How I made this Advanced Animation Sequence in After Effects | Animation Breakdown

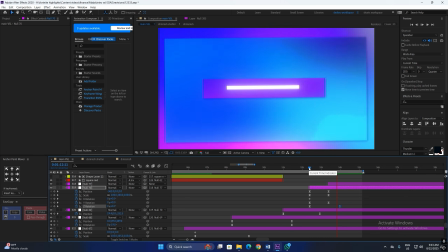[12:17]
And if I play the animation again, as you can see, we have a simple zoom in the portal as well.
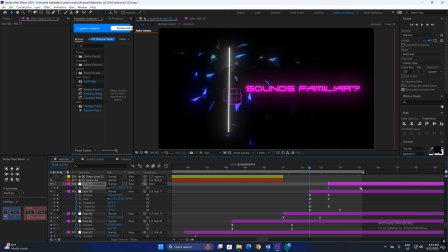[12:22]
So this is the zoom in. So just simple scale keyframes. And if I show you the graph, this is how it looks like. Okay, now as you can see, the Z rotation overlaps with the scale, and this gives the animation a very smooth look. If I play the animation, as you can see, with the zoom in, the Z rotation overlaps and it gives a really smooth look.
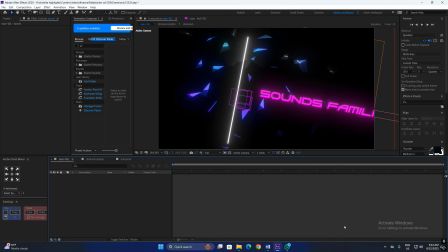[12:42]
Okay, now how I created this portal is, if I go inside this layer, is I have this gradient map.
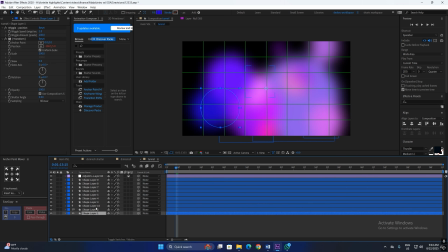[12:48]
And if I just solo one of the layers to show you what it is I have this wiggle preset on this circle shape layer.
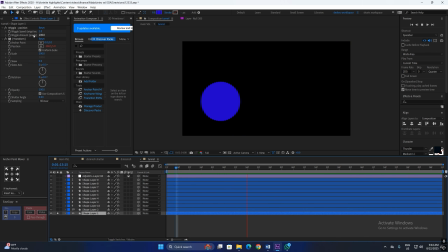[12:55]
If I play this, as you can see, it just wiggles with a certain amount of speed. And this preset is available inside After Effects as well. So this is the preset. Alright, and I applied this preset to all of the layers with random shapes.
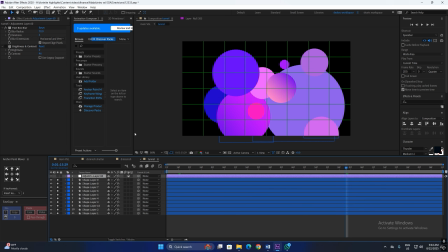[13:09]
And right now this looks very sharp. So what I did is applied a fastbox blur to blur everything out. As you can see, it creates this really smooth.
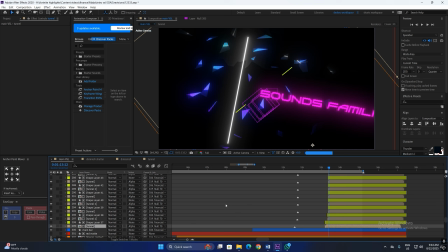[13:18]
Okay, so now in the main pre-comp, there are quite a lot of layers for the portal, and I'm gonna break it down.
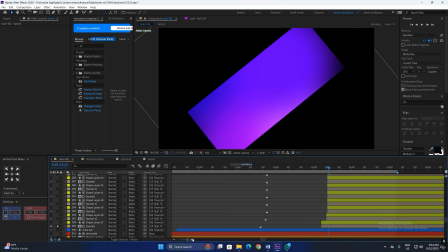[13:25]
So this is the first layer,
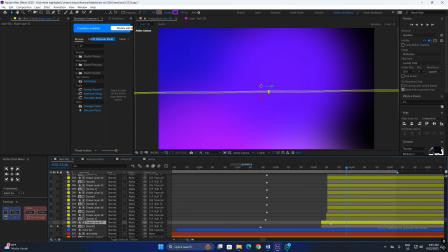[13:27]
and if I play this, so basically the layer is not animated, but what I did is I matted it with the shape layer which is animating.
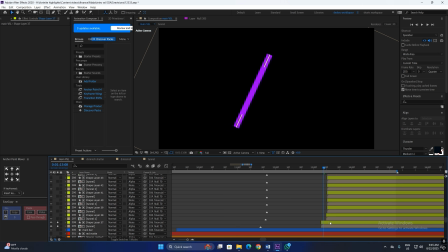[13:35]
So if I solo the shape layer, and we don't see anything here because the shape layer color is purple as well. So I'm gonna drop a fill effect on it, and just to show you the animation, what I did basically is I animated the stroke width. So if I go somewhere around here, as you can see, the stroke thickens out.
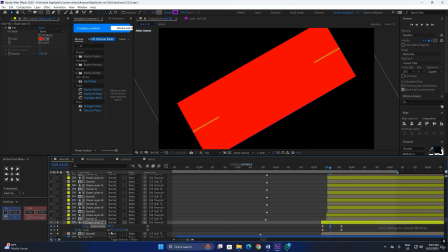[13:55]
And if I change the stroke width, as you can see, I can control the animation similarly with the scale.
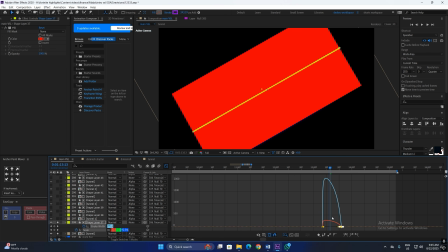[13:59]
And if I show you the graph, this is how it looks like. It is very simple, but trust me, it took me a lot of time to get there.
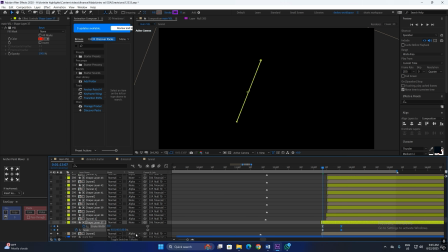[14:05]
Alright, and basically what I did is I just alpha matted this tunnel layer to the shape layer, so it is only present inside the shape layer. Okay, so now we are going to move on to the next layer, which is the tunnel 2, and it is blue in color.
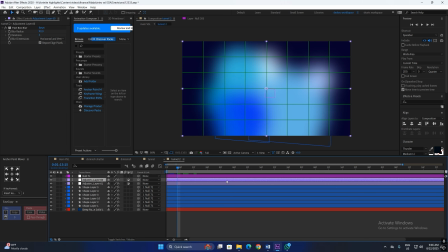[14:20]
So what I did is, if I open the pre-comp, I made an adjustment layer and I dropped a hue / saturation effect, and I just changed the color.
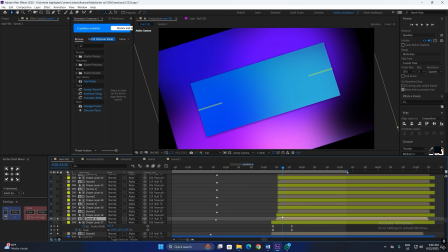[14:28]
And similarly, like the previous tunnel, it is also matted with the stroke animation. So if I just solo all of these, and basically what I did is I just duplicated these tunnel mats a lot of time, and I just displaced the keyframe of the stroke animation.
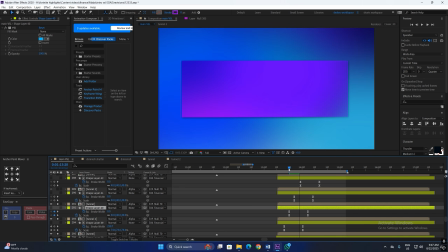[14:43]
So it is going from 0 to whatever width, and it just displays, so it is going one by one. Alright, now if I play the animation, this is how it looks like. Now another thing I'm going to show you guys is at the start of the portal animation. So if you go around here, we have this main bar, right?
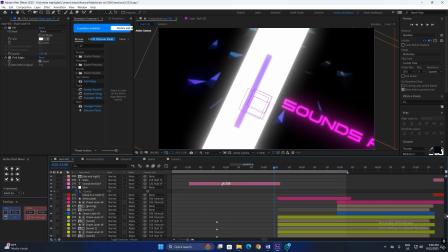[15:02]
And then it goes to something like this. So how I did this is the same way that I did the mats.
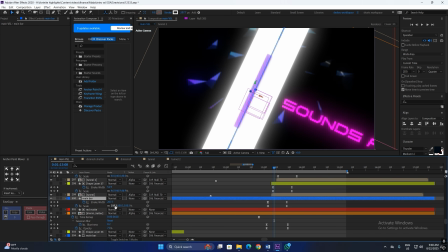[15:08]
So I basically increased the stroke width and increased the scale as well.
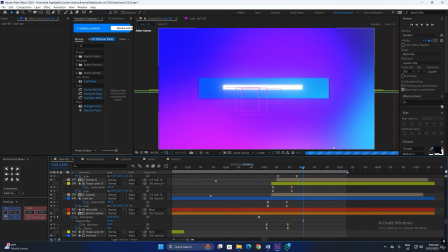[15:13]
So it is synced with the portal animation and it looks really clean. Similarly with this end white bar.
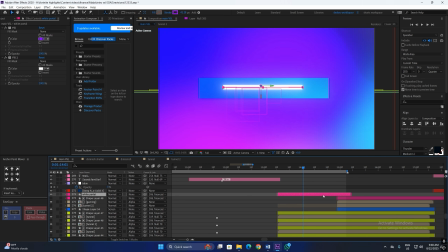[15:19]
So here I have a stroke which is increasing slowly. As you can see, I have animated the width and the scale, and it slowly zooms in to emphasize on the fact that the camera is zooming in slowly.
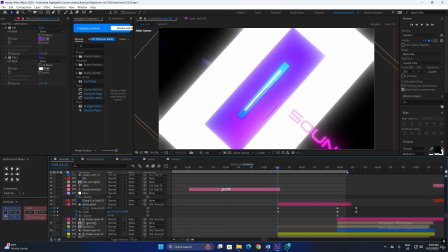[15:31]
So if I play the animation, you can see it in effect. And similarly with the camera animation, what I did is I just increased the scale very slowly. So it is not too fast, right? And to make everything 10 times better, I have added a deep glow on an adjustment layer.
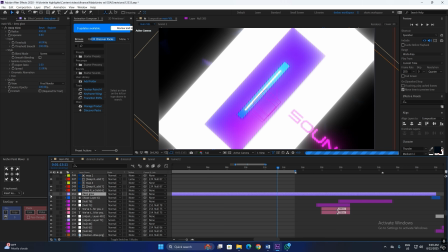[15:47]
As you can see here, these are my settings, and if I disable it, you can see how much better it looks with the deep glow.
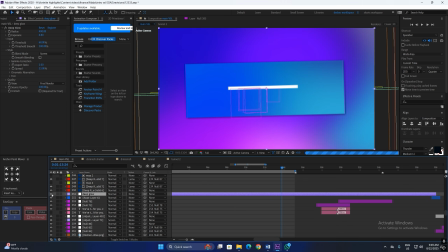[15:53]
As you can see, everything is dull here, and if I enable it, everything is much more vibrant.
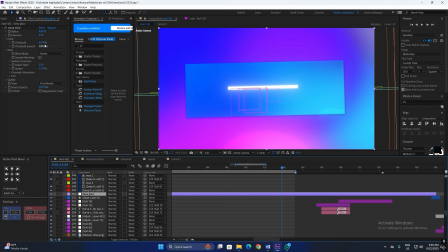[15:58]
Just make sure the glow is not too much, and make sure to play around with the threshold. It really changes up your animation. And yeah, with this our whole animation breakdown is completed, and if I play the animation, this is how it's looking like.
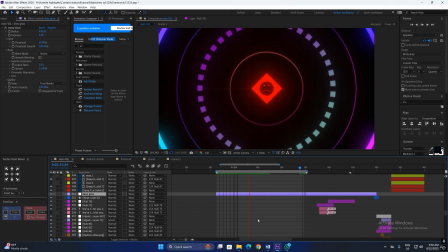[16:13]
And again, this whole project is going to be available in my Discord server. This project is around 4 minutes long with tons of animations and creative sauce like this.